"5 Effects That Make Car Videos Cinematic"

Most car footage looks sharp and clean, but sharp and clean doesn't automatically mean cinematic. The problem isn't your camera, it's how digital images handle light. Digital footage is mathematically perfect.
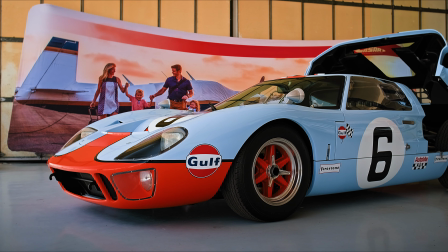0:11 Real images are not. That's where these 5 effects come in. They don't create a look, they correct perception.
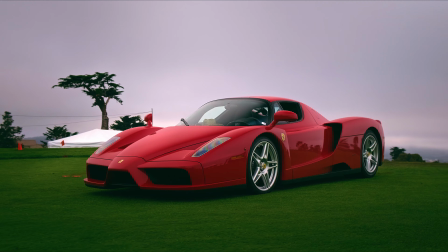0:18 And they all exist in DaVinci Resolve. Let's get to it. First up is glow. Glow is not a beauty effect, and it's not a blur. Glow isolates bright luminous values, softens them, and blends them back into the image.
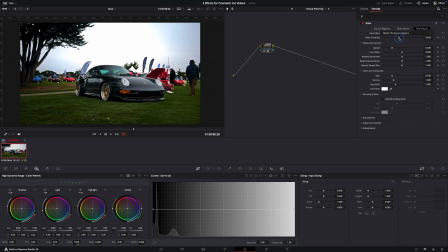0:34 It's only supposed to affect the highlights. If it's touching midtones, it's too strong. Professional colorists use glow to soften harsh specular highlights and restore smooth roll-off that digital sensors tend to lose.
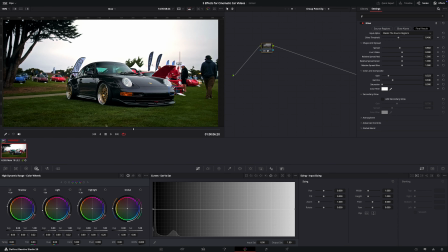0:47 If you can clearly see the glow, you've already gone too far. Used correctly, it doesn't announce itself, it just makes highlights feel better. Next up is halation. Halation comes from film, not digital. On real film stock, bright light passes through the emulsion, reflects, and bleeds back into surrounding areas.
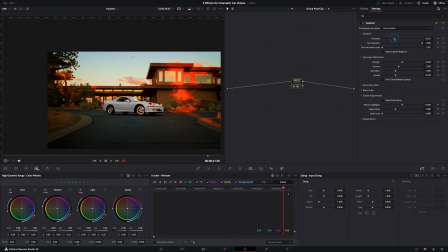1:08 That's why you see a subtle red or orange fringe around strong highlights in film images.
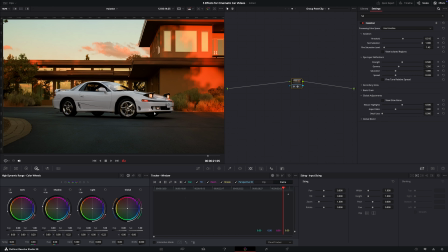1:14 DaVinci Resolve's halation tool recreates that behavior digitally. This is not a color effect, it's a light edge behavior. Colorists use halation to stop bright highlights from feeling cut out or overly sharp.
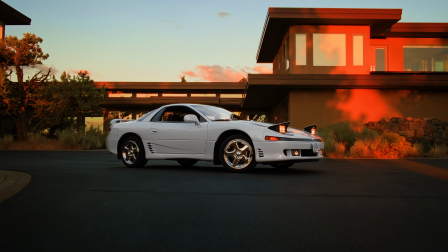1:27 The goal is edge softness, not color contamination. Next up are light rays. Light rays are one of the most misunderstood effects in DaVinci. They're not meant to be used everywhere, and they are not meant to be obvious. The light rays effect is designed to simulate volumetric light behavior, which is when light passes through particles in the air like dust, haze, smoke, or mist. In the real world, you only see light rays when there's something for the light to interact with.
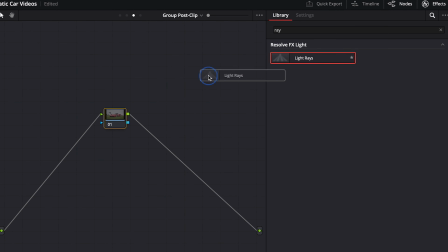1:56 DaVinci recreates this by sampling bright light sources and extending them directionally through the image.
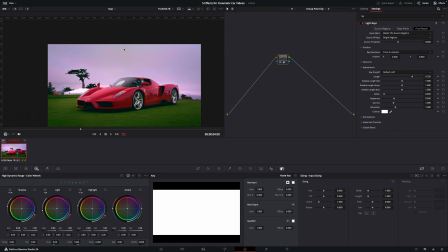2:02 This makes it a context-dependent effect. You should only use light rays very sparingly, and only use when the scene suggests atmospheric depth. If the environment doesn't support it, the effect immediately looks artificial. That's why light rays work best when they're tied to a clear light source, like the sun or a window.
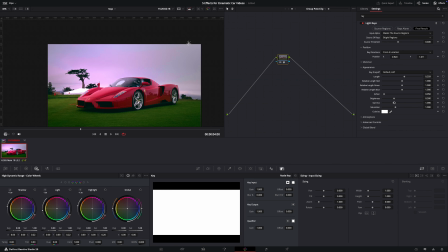2:20 They should follow the direction of the light, not fight it. If light rays become the first thing that you notice, they're too strong. When used correctly, you don't think light rays, you think that light feels real. You can think of it more as an accent tool rather than just a cinematic requirement.
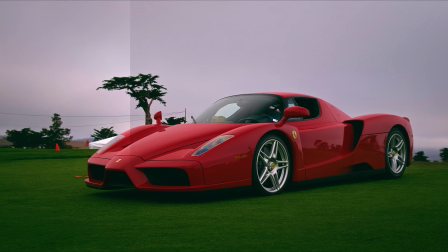2:36 And a lot of times, you don't need it. But when the conditions are right and it's applied subtly, it can add depth without breaking realism. Which effects in DaVinci Resolve have made the biggest difference in your footage so far? And what did you actually notice change once you started using them? Leave a comment below, I read every one, and it helps me decide what to break down next. Split tone. And this is one of my favorites. Split toning is not a style tool, it's a separation tool. It allows you to bias colors independently in shadows and highlights.
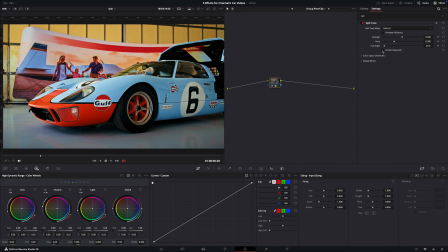3:10 Professionals use split tone to create depth and guide the viewer's eye, usually very subtly. A slight warmth in the highlights, a gentle coolness in the shadows. Not to stylize the image, but to prevent it from feeling flat. Again, if the color shift is obvious, it's already too much. Split tone should feel invisible, but if you turn it off, you miss it immediately.
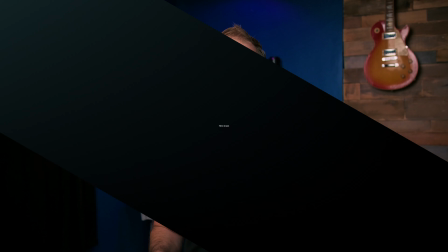3:36 The final effect I want to talk about is film grain. In DaVinci Resolve, film grain is a perceptual texture tool.
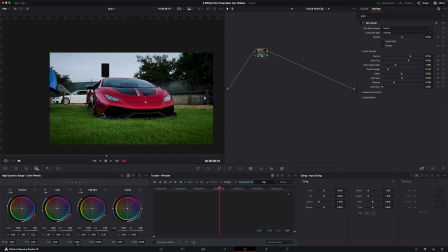3:43 It breaks up smooth gradients, reduces banding, and helps compression behave more naturally.
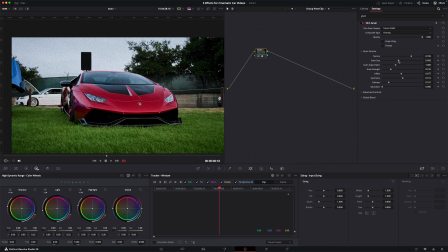3:49 That's why professional colorists use grain even on modern clean images. Film grain should always be applied at the end of your node tree, after diffusion and halation, as the final layer of texture.